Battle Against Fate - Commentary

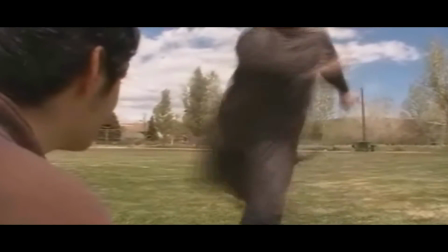[16:18]
And when I dropped the backpack there, I did break my headset microphone that I would use for my video game playthroughs at the time.
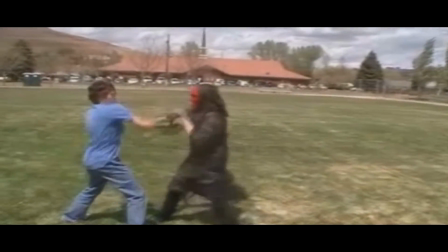[16:28]
I didn't realize that dropping my backpack there so roughly with it in there would actually cause it to break like that.
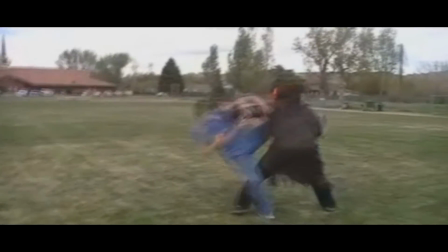[16:36]
And at this fight scene entirely, I wanted to show him like trying to defend his friends.
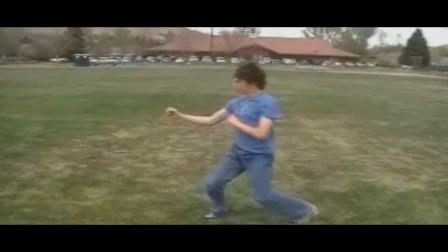[16:41]
And here I was really experimenting with camera angles. Like I was really trying. I want to get some far away shots.
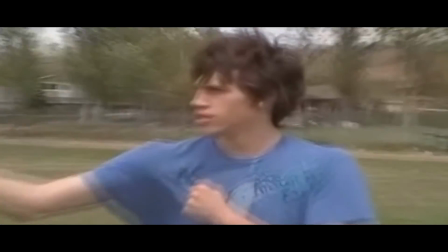[16:48]
And I want to get like a close up.
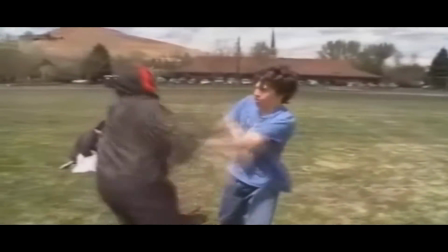[16:50]
And this eye twitch is a reference to Ip Man when he twitches his eye when he's fighting, I think like the Northerner in the movie.
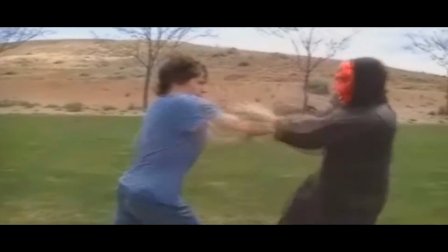[16:58]
The only problem with this fight scene is that there's too much hands going on. Like just hands going back and forth.
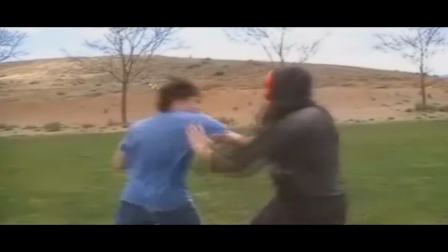[17:03]
And that is the result of not knowing what we're doing and just trying it.
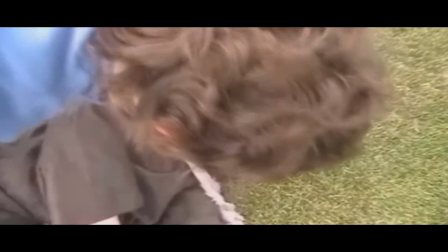[17:09]
Trying to choreograph a fight scene. And us being part of the same karate system did not help either.
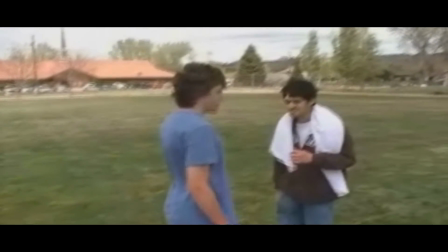[17:17]
Because we're so used to each other's fighting styles and so used to sparring each other.
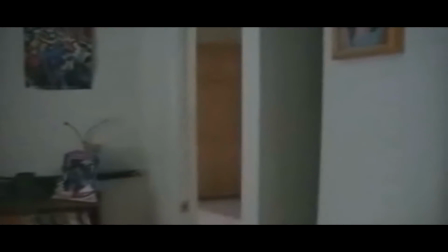[17:21]
So it literally comes like second nature. Which is why the hand combinations back and forth kind of looks pretty cool in my opinion.
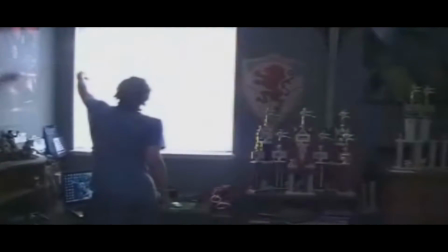[17:28]
But it does have the lack of variety. Oh man, my room used to look way different back then. Like, that was the laptop I made the whole movie on. That Toshiba laptop with 1 gig of RAM.
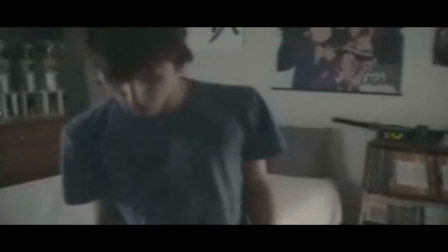[17:41]
I don't know how you're supposed to edit any sort of video project with 1 gig of RAM.
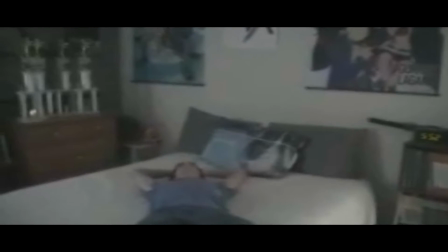[17:46]
And granted, they made them with less RAM or the same back in the day. I don't know how they did it.
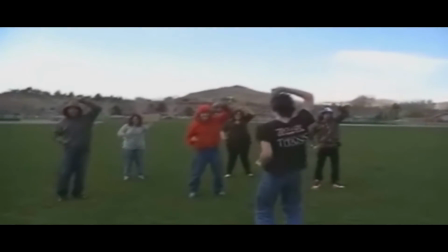[17:50]
Kudos to them, but my god, I had such a hard time making this project. And here's a fun Easter egg.
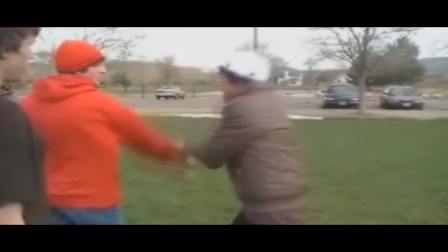[17:57]
And you see how many people that were in that one frame? That is the most people I've ever had in a frame up until my current project.
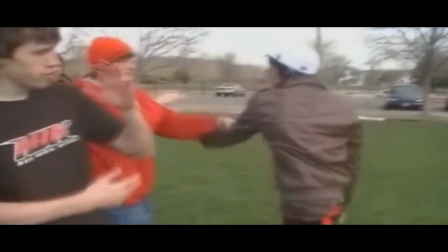[18:04]
I've never had that many people help me with a video project before.
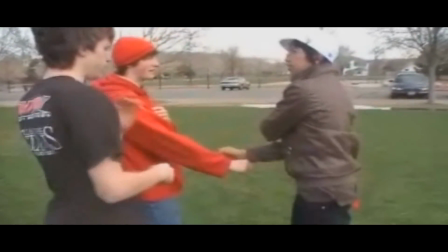[18:08]
And here I just had my friend do like a casting call to get as many people together as possible.
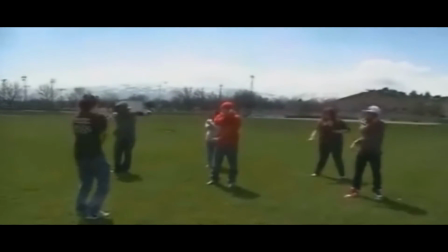[18:14]
And I'm like, oh, let's actually just do some karate stuff and we'll just film it. Let's see, I have like 6 people there.
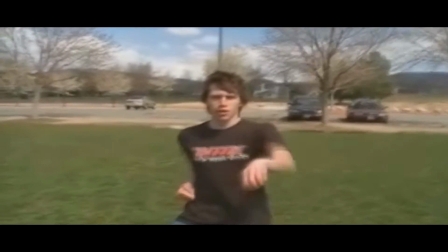[18:21]
Yeah, I think I have like 6 people there. Yeah, I do, including myself and 7 if you include the camera guy too.
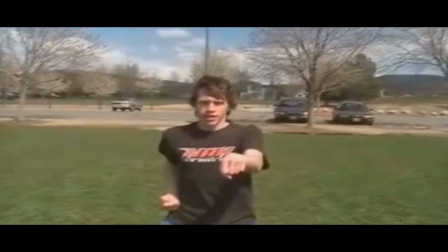[18:29]
And at the time, I was still pretty new at teaching karate, so I just went over like some pure basic stuff.
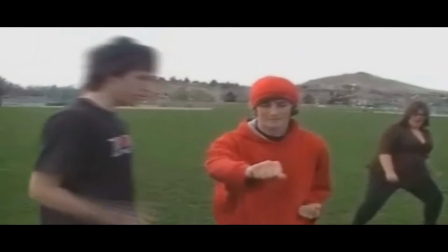[18:35]
When we were going back and forth with sticky hands,
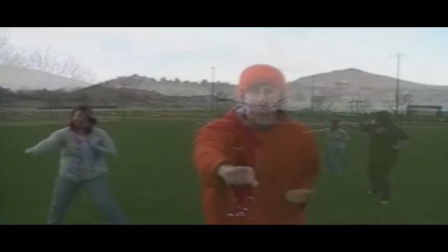[18:38]
coming up next is actually the most complicated thing I would teach at the time, in my opinion.
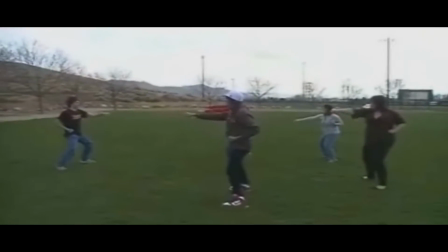[18:44]
So I thought it'd be really cool. Like if someone's striking you, how do you block and strike back? Which is right here.
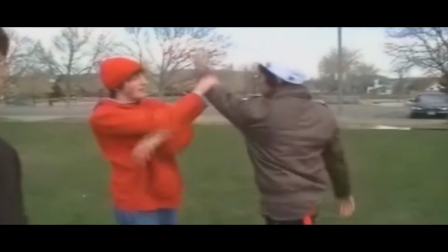[18:49]
And this is actually them really getting it down, and they're really happy to work on it.
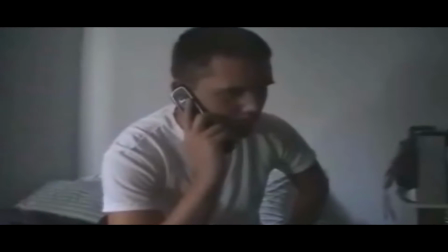[18:55]
Of course, they're just doing one side, but to see them happy getting it down is actually quite refreshing when you look back at it.
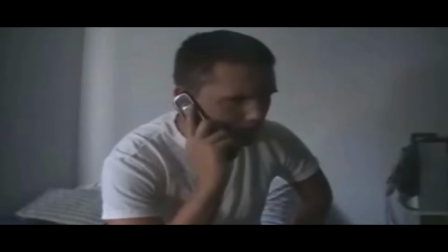[19:01]
I mean, I'd be pretty happy getting something down to I was just doing for like a quick movie project.
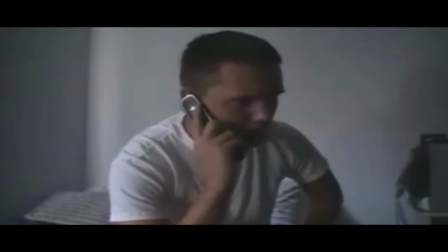[19:08]
And in this movie, I'd really try cutting back and forth, showing like what is the bad guy doing compared to what's the good guy doing.
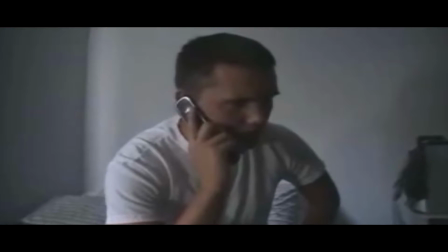[19:15]
So Dean gets a call from one of his henchmen going, oh, well, so-and-so was killed.
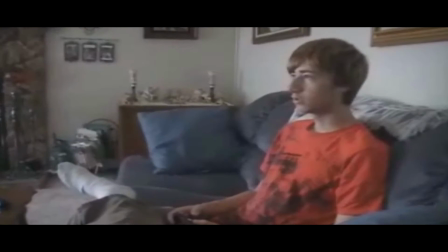[19:21]
And he's like, really? Ugh. And so he's pissed off. And he decides to go kill one of Patrick's friends now, which is, well, Josh right here.
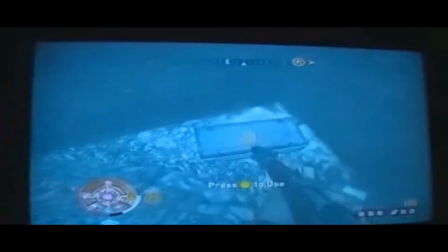[19:33]
And at the time, I would show them like playing video games and doing that kind of stuff in my earlier projects.
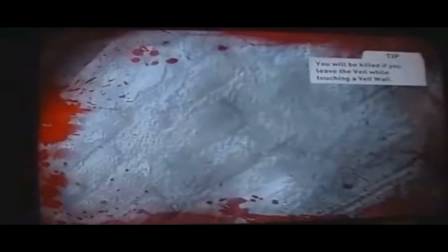[19:39]
I don't do that anymore. Not only because of just copyright reasons.
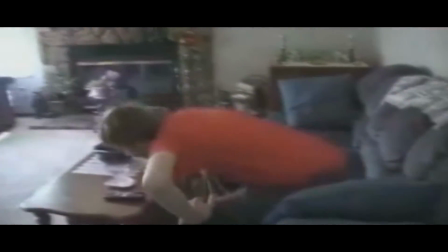[19:43]
I want to avoid getting copyright stuff in future projects. But you don't need to show them doing everything.
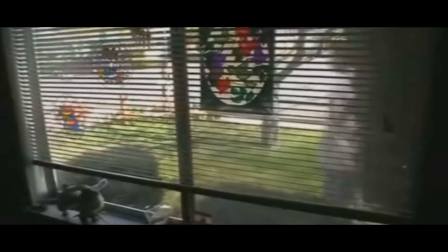[19:51]
You just kind of cut to, excuse me, I bumped the mic there. You can just cut to what's going on.
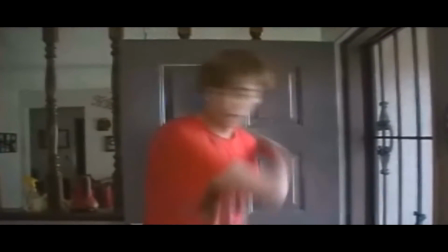[19:57]
You don't have to show every little thing up to the part you need to show.
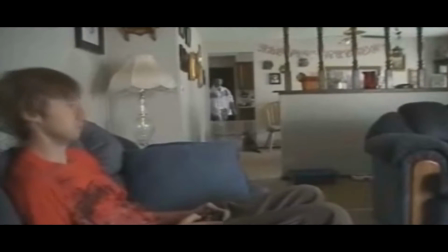[20:02]
I could have just cut to the doorbell or whatever, and then just cut to here, and that would be fine. And I tried
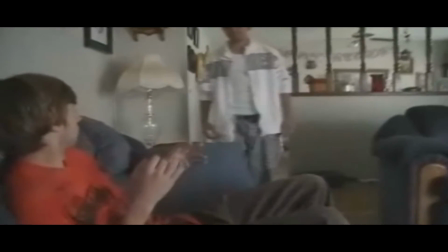[20:10]
having Dean kind of be like sneaky, like a ninja, like because they know this forbidden martial arts that
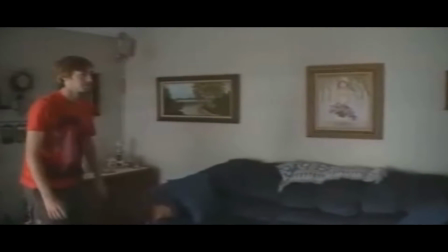[20:17]
they're able to get in people's houses without being noticed and do all these terrible things.
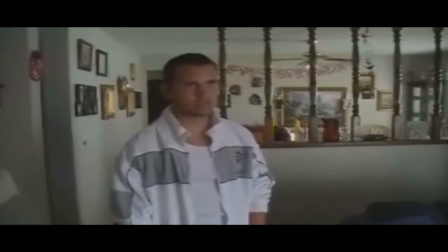[20:23]
But throughout the whole movie, I never explained what is forbidden martial arts.